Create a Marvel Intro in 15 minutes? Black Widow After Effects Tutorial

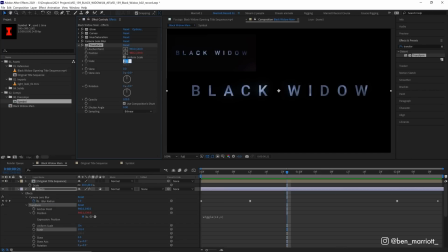727s
So to fix that, we can just increase the scale by 1% and that'll cover any of those mistakes.
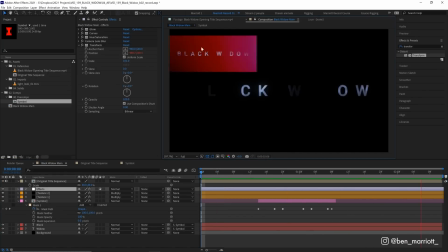732s
And that is all of those effects done. Now to the light leaks we see in our example, The light leaks are these flashing bits of color. And these happen in a camera naturally when, I don't know, a bunch of light gets in there. I'm not a camera scientist.
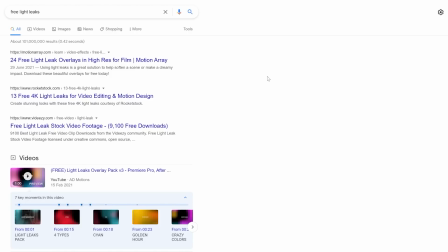744s
If you're industrious, you can search free light leaks online. And I'm sure you can find a lot of them.
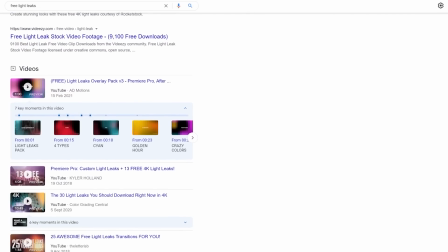749s
But I'm going to show you how to whip them up quickly and easily in After Effects. So let's create another new solid.
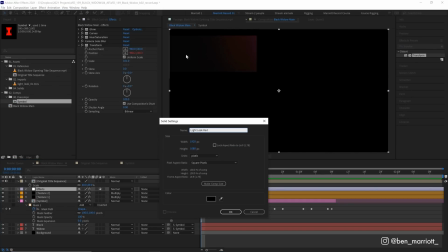754s
Call this one Light Leak Red because it looks like we have red and blue light leaks. The color doesn't matter.
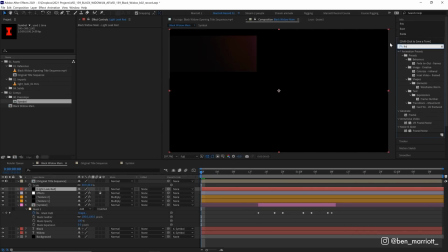760s
And we're going to add a good old favorite effect, Fractal Noise.
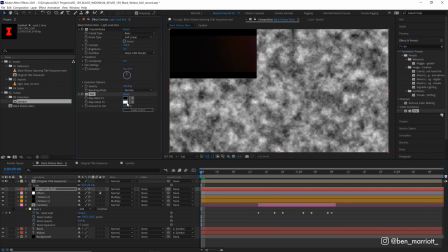762s
And we are also going to add the Tint effect. and map the whites to a pure red now only using this fractal noise to
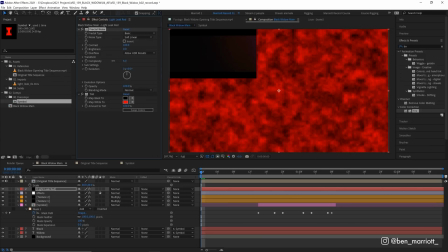770s
generate the subtlest of differences so we can take this complexity from six way down to one we want this to be as basic as possible we don't want it taking up any additional render time we are already being slogged by that camera lens blur let's turn the scale way up to 600 and let's turn the contrast down from
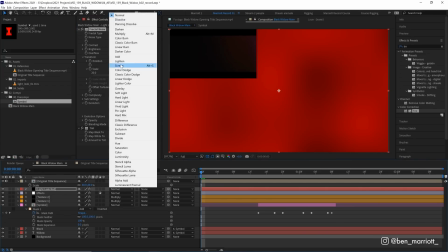785s
100 down to 50 and change the blending mode from normal to screen there so now we've got some soft red randomness covering our
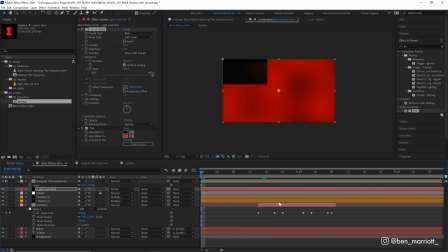793s
screen but to animate it and control it we are going to use a mask same as we did on the symbol so we'll grab our lips tool and just draw over this layer again open up a feathering property with f on the keyboard increase the masks feather to 1000 pixels so now it
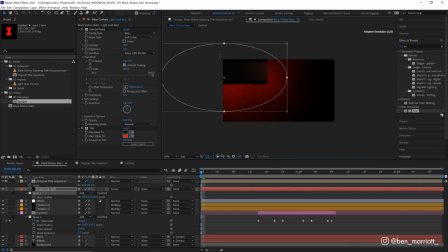810s
is really soft and we can double click and move it around and this is what's going to mimic our light leak now the reason we use fractal noise on this and not just a red solid or a red shape layer is because it would just be too smooth and too even and too
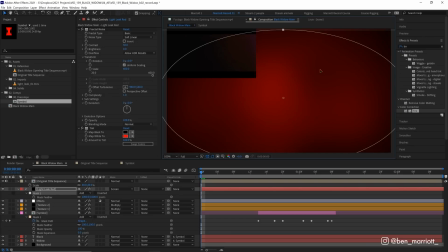823s
clean. Here we still got a little bit of subtlety, a little bit of turbulence, a little bit of noise that makes it feel organic. So the first blast of light leaks lasts only about six frames, one quarter of a second. So this can be really quick. And I'm going to zoom out at the start. In our example, we can see this whole bunch of red on the right.
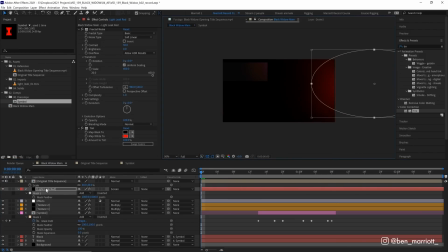840s
So let's double click our mask, move it over to the right, and we're going to keyframe the mask path property.
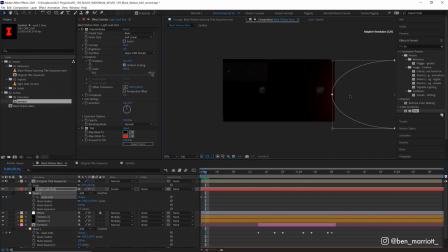845s
On the next frame, it's pretty blank. So let's just move it almost all the way off screen. Now in the next frame, it's covering up almost everything. So let's drag it into the middle, maybe stretch it out. Now in the next frame, it is mainly blue, but there's a fair bit of purple on the right. So I'm going to move maybe half of it onto the right. And when we add blue on top, it will make that nice purple color.
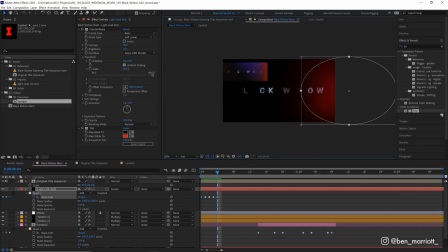864s
Then on the next frame, it's all the way over on the left. I might squash down the mask as well. So it looks more like a line. And then on the next frame, just on the top right, then it's gone. So let's trim our light league layer here with Alt right square bracket. And let's see how that looks. all right it's quick you blink and you miss it but it looks like a light leak and the reason i'm copying this example
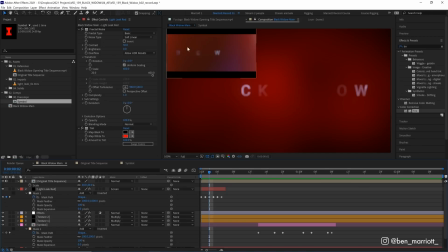883s
frame by frame it's not necessarily because the way this light leak works at the beginning of this title reveal is the best way to do a light leak i'm mimicking this one mainly because they probably used a real organic light leak reference and by referencing some organic movement it'll make our
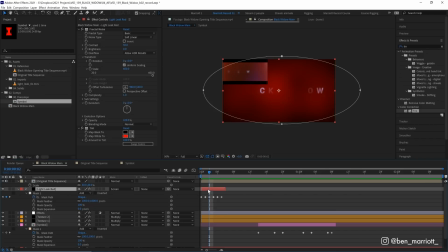898s
artificial one layer after effects lightly look a bit more organic so we can duplicate this lightly and place it anywhere later in our composition and it
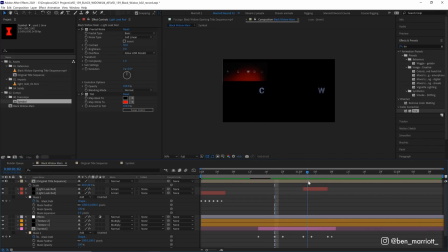906s
still should feel pretty natural i think it works here i think it looks pretty good let's get rid of that for now and we are going to create a blue version so let's duplicate this layer we're going to change its title first to lightly blue and change the color of that layer again
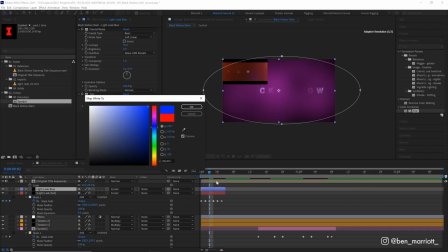919s
of course and change the tint from that red to a nice bright blue and we also want to change the random seed so let's open up evolution
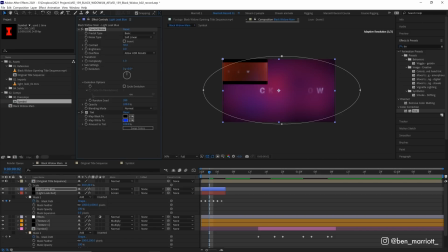926s
option in our fractal noise properties and just change the random seed to something else so we don't give away our digital randomness as being the same on both layers there now let's get rid of all but one of these keyframes and it looks like our blue light leak starts here so let's keyframe
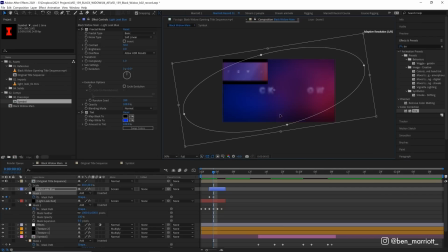940s
the mask in a similar position here then on the next frame covering up pretty much everything and this blue might be a bit too intense so we could turn this down a touch then on the next frame it's roughly up here and then it's gone so that one just three frames
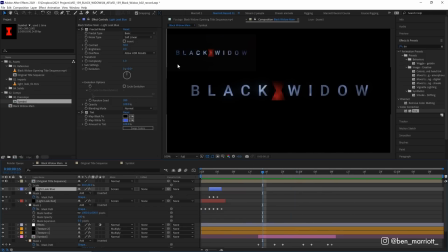953s
and then we have our opening light leaks in the middle of our animation in our example we have a bit of a slower blue light leak in the
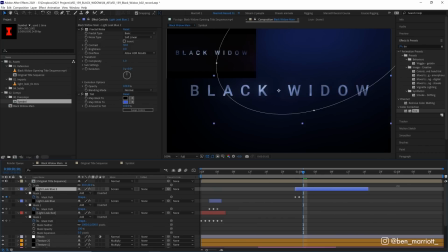960s
top left corner so for that we can duplicate this blue light leak and we're going to animate it over a longer period so in the first keyframe
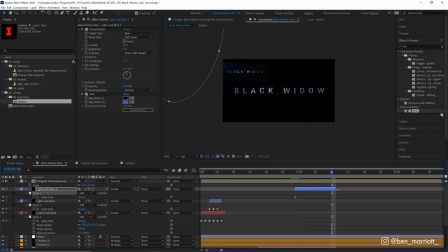966s
just have it off screen on the left and then where it's strongest drag it in a little further and then a little bit later drag it